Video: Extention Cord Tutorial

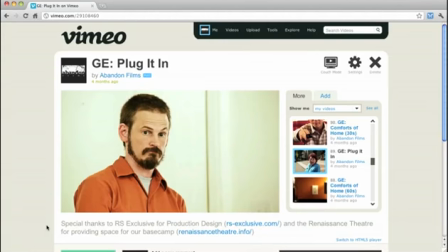Hey guys, what's going on? This is Adam Everett Miller with AEtutsPlus.com, and in today's tutorial, I'm going to walk you through a little bit of the behind the scenes from a product that we worked on recently for GE called Plug It In.
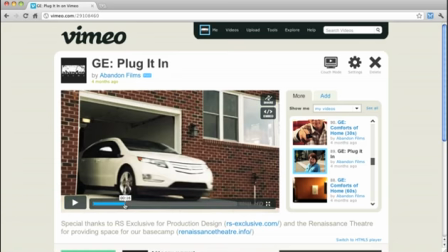I'm going to be talking about how I created an extension cord as we set up for this project. We wrote it and got it approved, and the time came to film.
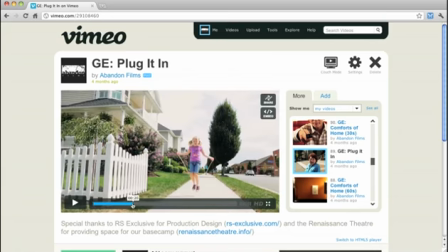And so I'm sure, as you already watched in the commercial above, we had to decide,
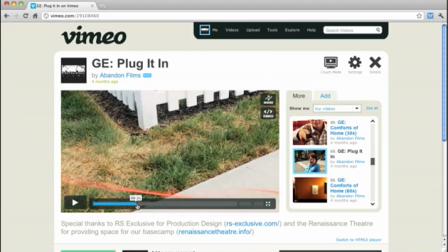are we going to actually film an extension cord, wreaking havoc on the city, or do we try to recreate that?
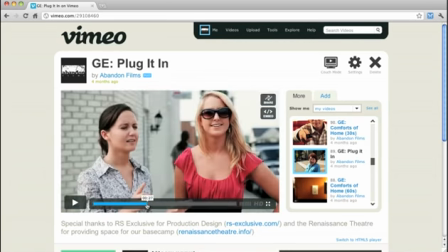How would we do that? And so that was kind of the big question. So
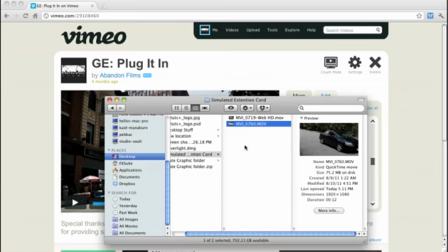I went out and tried to do a couple tests to see what would it even look like to have an extension cord, uh, you know,
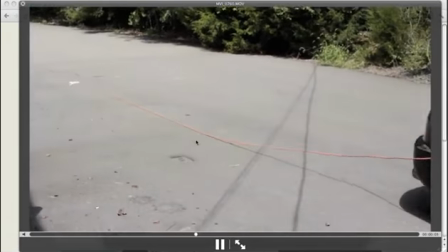being dragged behind a car. And as you can see, it's not that exciting.
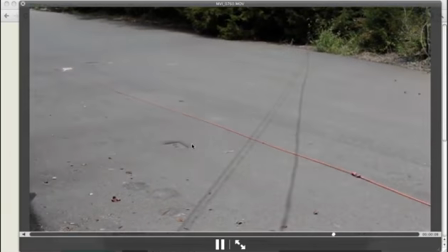It's kind of just a cord being dragged behind a car.
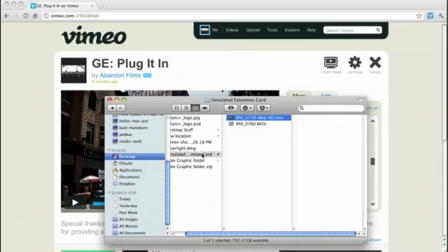So after trying a couple different things, I then tried to lock it off.
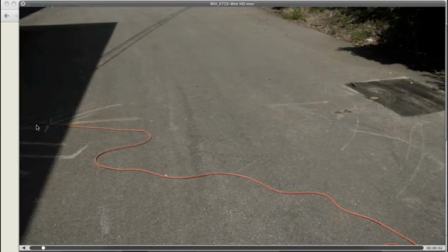So I tied one end of the cord to a pole, and I then stood over on the other side, and I just wiggled the cord to see what kind of a look that would get.
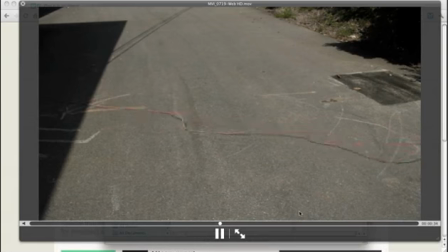And I was surprised to find that a, a static cord being wiggled actually looked more dynamic and more fun than a cord truly being dragged behind a car.
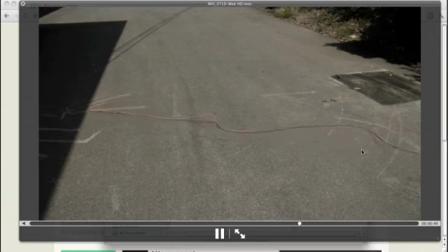Especially when I got into these little wiggles, stuff kind of like this, where you're seeing a lot of. Let me give a good example here. Yeah, where you're seeing a lot of these individual little jumps here.
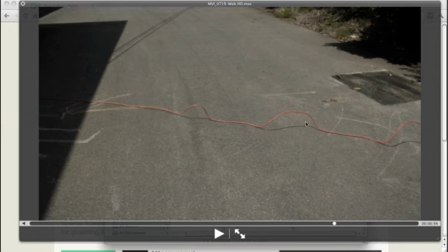It almost looks like this is where the rope was coiled, and it's still got a kink in it. And so as the car is driving off, these kinks are being dragged behind. Obviously, that's not happening. The cord's not moving. This is the same section of cord going up and down.
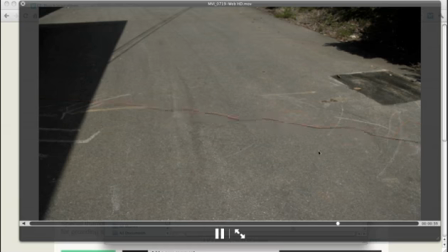But after playing with it, I found that this really makes it look more like moving cord, like a cord's moving way more than the other thing does.
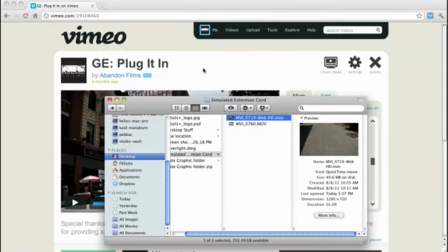So with this in mind, I jumped over into After Effects, and I thought, okay, how do I make a cord?
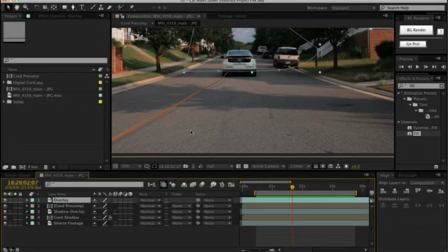Do I do it in Cinema 4D? Do I actually make a 3D model of a cord, or can I do it with a layer? What's the best way? And so I started playing around with Particular, and I'm going to show you what I got.
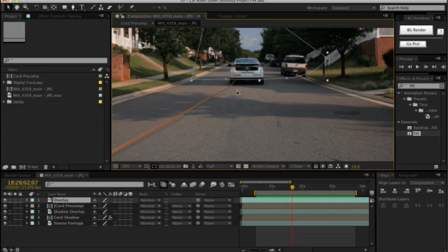Now this here is a shot that did not make the cut for a number of reasons. One, timing, but also just we didn't want to reveal the car driving out of the driveway with the cord. We wanted to kind of save that and have it be more of a big reveal. But this is a shot that I had worked on that did not make the commercial.
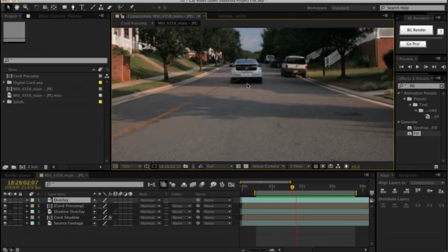So I figured I would let you guys play with it, and we can work on that today. The other reason is that this is one of the only shots where you can actually see the back of the car,
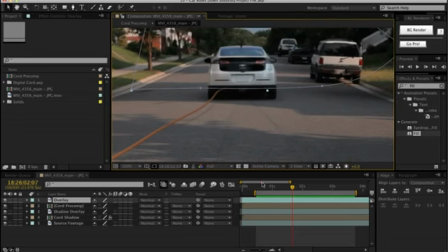so it kind of gives away the cheat a little bit that it's just a stream of particles because it's not in a locked position.
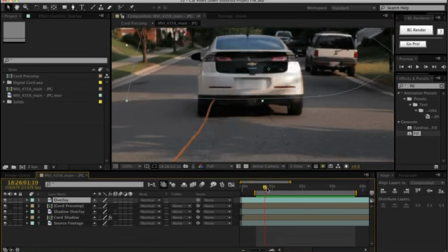All the other shots we used were kind of at an angle or from the front of the car a little bit, so you didn't see necessarily where the cord was connected to the back in theory.
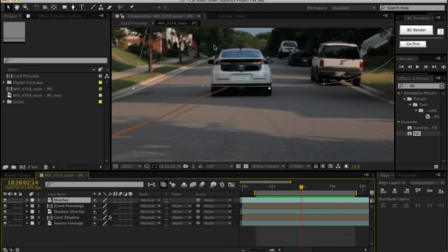So that's another reason why. But more than focusing on the actual nitty-gritty of making this look like a 100% realistic shot,
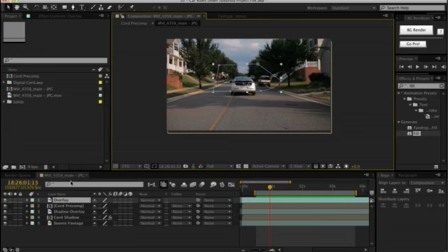I'm more just going to walk through the basics of how I recreated this cord. So let's go ahead, and I'm just going to drop the shot into a new composition.
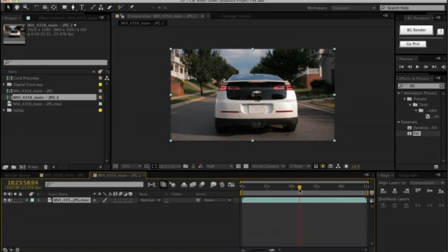And let me find where it kind of takes off, right about there.
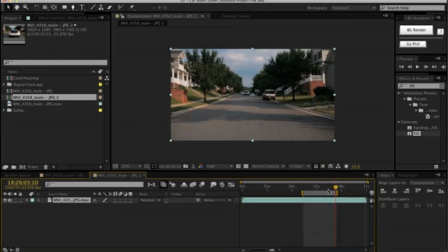I'll hit B to bring in my beginning point, and N to bring in the bring up the end. Okay, so this is my shot. What I'm going to do right now, before I even get into anything, I'm just going to lock it right here.
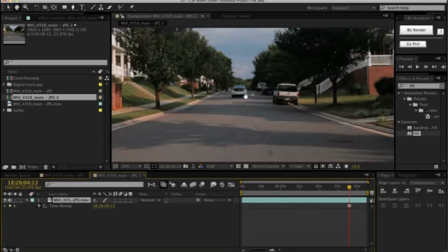I'm going to hit time and freeze frame, okay? Just so that we can just focus on this angle, okay?
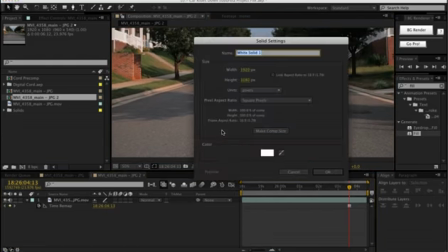By right-clicking, creating a new solid, I'm going to call this one Particles, okay?
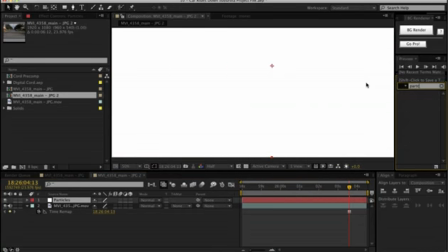And I'm going to add Particular, okay, trap code Particular.
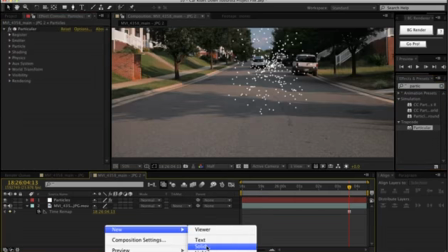Okay, next I'm going to create an emitter, because I did use a light emitter, so create a new light.
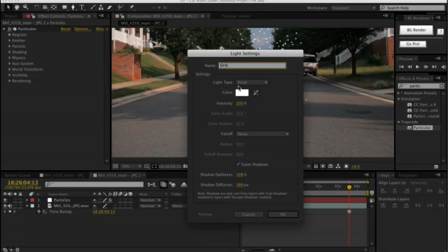We'll call it emitter.